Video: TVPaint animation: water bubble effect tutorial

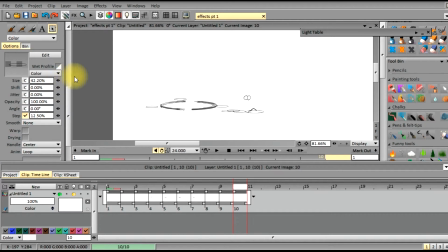28:55 So we're just drawing it on the upward as it comes together.
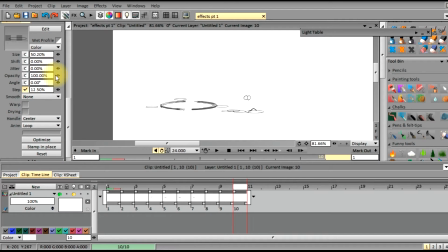29:13 And then we can also adjust the rings that have already been placed for the other droplets, so it kind of like it continues the ripple.
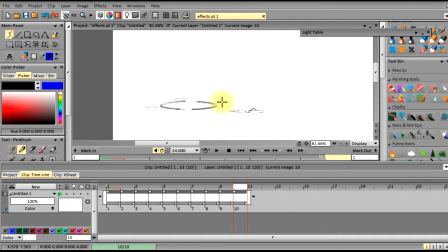I think that is one of the most used tools that I use, is the undo button. So I'm just going to go ahead and erase
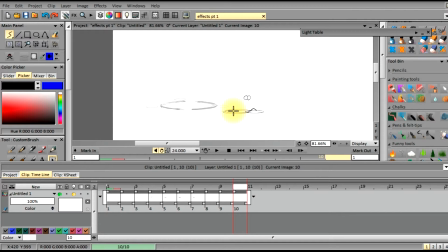29:51 whatever I don't need on this layer, so that I can adjust it, adjust the ripples that have already been made, including the smaller ones and also the main one.
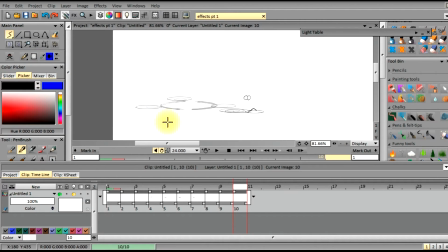30:08 Again, these ripples are very important in order to sell the effect. And then we also gotta draw out the main ripple too as well. Again, I gotta adjust my brush size so it matches the same style.
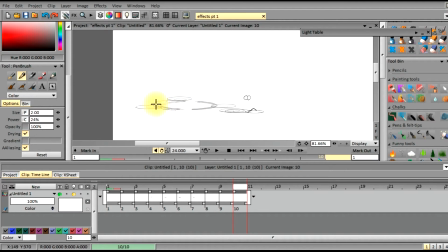30:30 And I'm just gonna draw this out to extend it further. But I'm also doing a little bit lighter because, as I said before, it starts to fade or deteriorate. And we're just going to go ahead and just sketch these out. And the lines don't have to be perfect because they're kind of like going along the surface of the water.
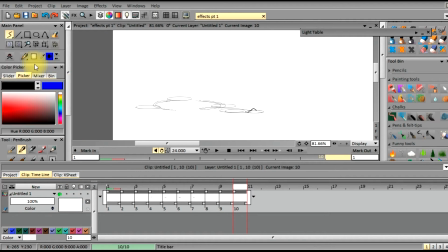30:49 And even in the smallest and really calm waters, the surface of the water is always changing. So there's always going to be little tiny micro peaks and valleys, and which will make what looks like a line be more jagged.
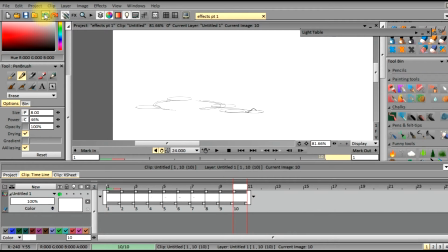31:10 So I'm just going to erase that a little bit, and we're going to put in a ripple for it.
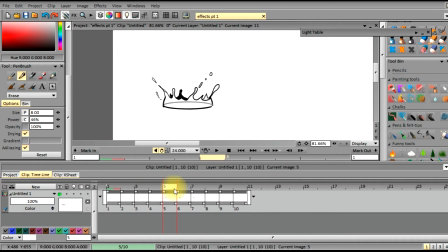Not too bad, it's coming along really nicely. And so at this point, I mean, it's just a little bit of fine tuning to make sure the ripples are there and that everything is being
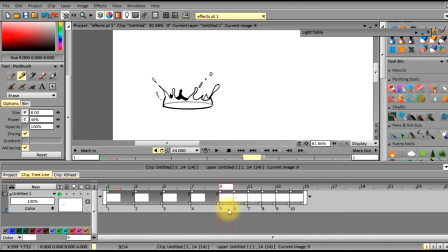31:45 working, flowing together. As you can see, it's a little fast, so I'll definitely add a couple of frames in between so it kind of slows down the timing or the tempo of the bubble popping.
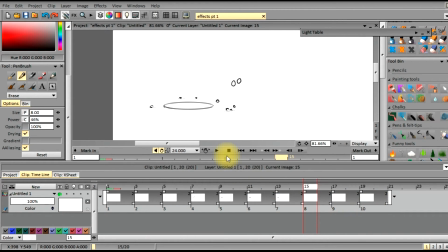32:00 I'll show you what that looks like here in a second. Oh, no, don't want to create an instance. Okay, now that we extended out the keyframes into as you can see, the timing is a little bit better, a lot smoother.
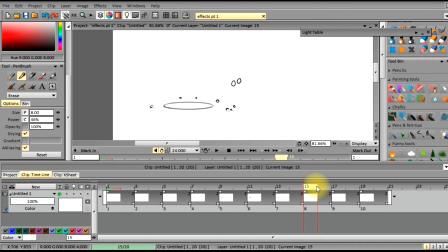32:19 It's right where we want it. Again, like I said, at this point, it's just a little bit of fine tuning.
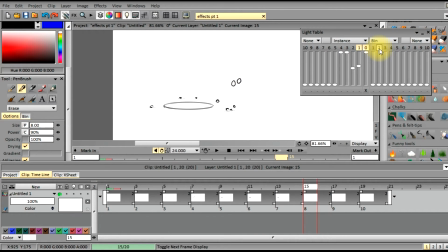Knowing your tools while you're animating is very important. It helps up your speed your workflow up.
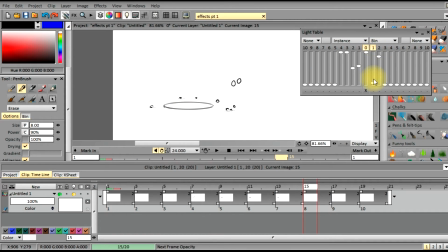32:54 I can't iterate that enough or keep telling you enough that, you know, getting to know the interface, getting to know your tools helps a lot.